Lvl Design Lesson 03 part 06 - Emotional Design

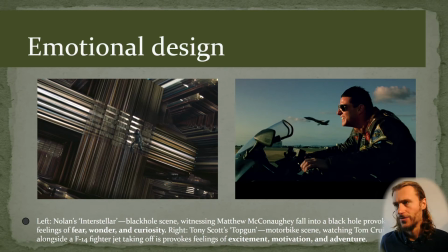(0:00)
All right, let's look at emotional design. So what we've just seen was ingredients for emotional design. And so color and all the design principles and the interaction design, what you can think of for having an engaging design or having an immersive design.
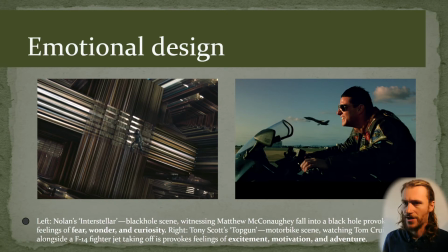(0:18)
And here we have two examples of an emotional design. On the left we have Interstellar, the black hole scene, and where he's falling into this black hole, and I hope you saw the movie because it's a bit of a spoiler alert.
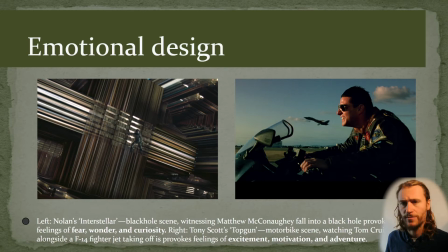(0:35)
So in the end of the movie he falls into this black hole and provokes a lot of feelings of fear, wonder and curiosity. And with the style here, and also the Gestalt way of making this and how he's placed in it makes it really like, ooh,
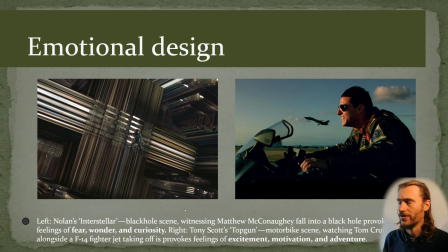(0:51)
there's fear, yes, but there's also curiosity, like, wow, what's happening all around me. The same here on the right, there is the Top Gun with Tom Cruise, and well, he's speeding up here,
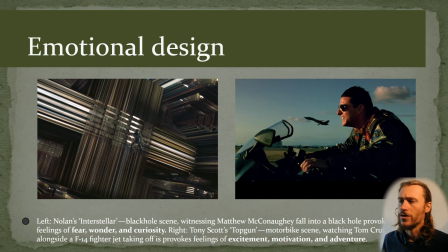(1:06)
and it's especially extremely provoked feelings of excitement, motivation, and adventure also in his face, but also because his jet is there, like, let's take off, let's do this.
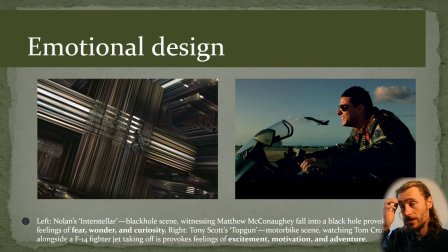(1:20)
So in this way, you can, with composition, with colors, can provoke this emotion also in the viewer.
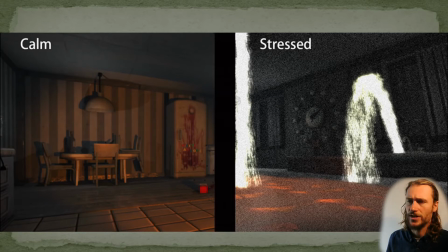(1:30)
And other aspects also handy to think of, like for example here there is stress. Why? Because there is water, and water is associated with emotions.
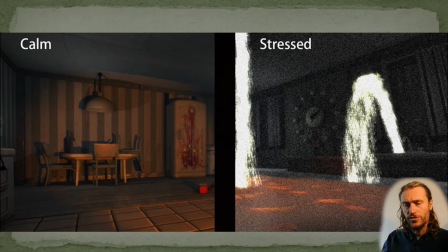(1:43)
If you dream of water, for example, there's lots of emotional things that you're unconsciously or consciously dealing with. That's being used here, and this is more calm. Yet there is here some blood and everything.
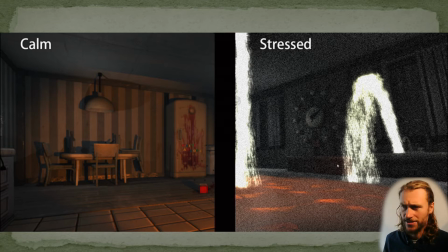(1:58)
This is also a bit creepier than this. This is more like, anxiety alert, you know. And so you can think of all aspects like fire, wood, metal, and all these aspects also address certain emotional responses. We won't go through all of them,
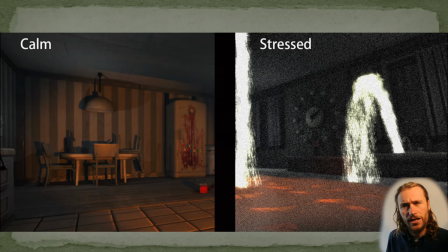(2:16)
but you can do your research on this and be aware of what are you using and how are you using this in your levels, in your designs.
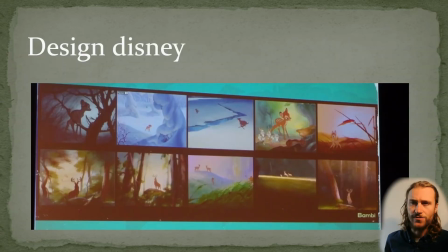(2:24)
And Disney is very good at this. Here's a little example of a shot within in a Disney animation. And here Bambi is left alone by his family or father.
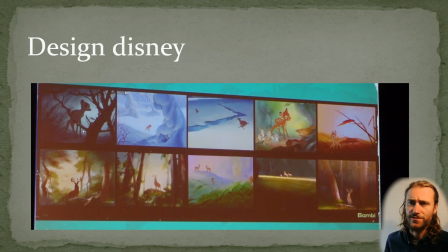(2:42)
And you can see that he's afraid and spooky, and then you can see that because of this black and how is he put in here, and also the sharpness of everything. Then he's like getting more confidence in exploring in the world,
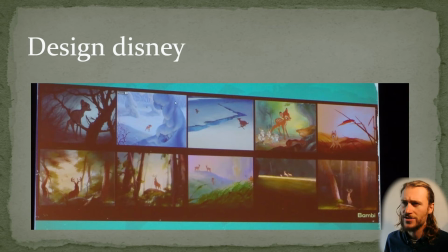(2:58)
and with this confidence and with this more calm, you can see that also in this, the snow gives calm, the smoothness of the material gives calmness, and then all of a sudden something happens, something is approaching,
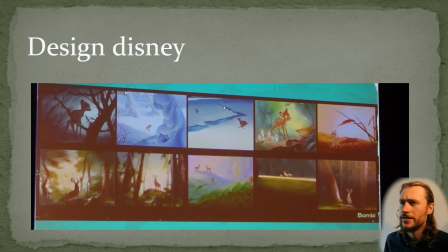(3:15)
and he needs to run, and then like a lightning strike through the whole thing, he's cut off. Yeah. And this also put in the visual emotional design. And here he found some friends, and you can see the color change.
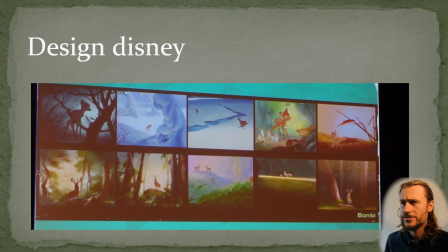(3:35)
The color change way warmer, and he's having more cozy harmonic experience. And here again some more warm tones, and here he sees something that could be intimidating.
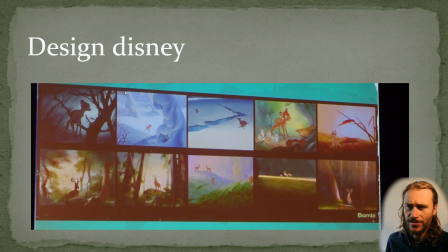(3:49)
So it's put with a backlight, you can't really see who it is or what it is, and it's intimidating. It's still dark, and it's with frog perspective again, so it makes it bigger. The opponent is bigger than you, and then it's still like, okay, what's this?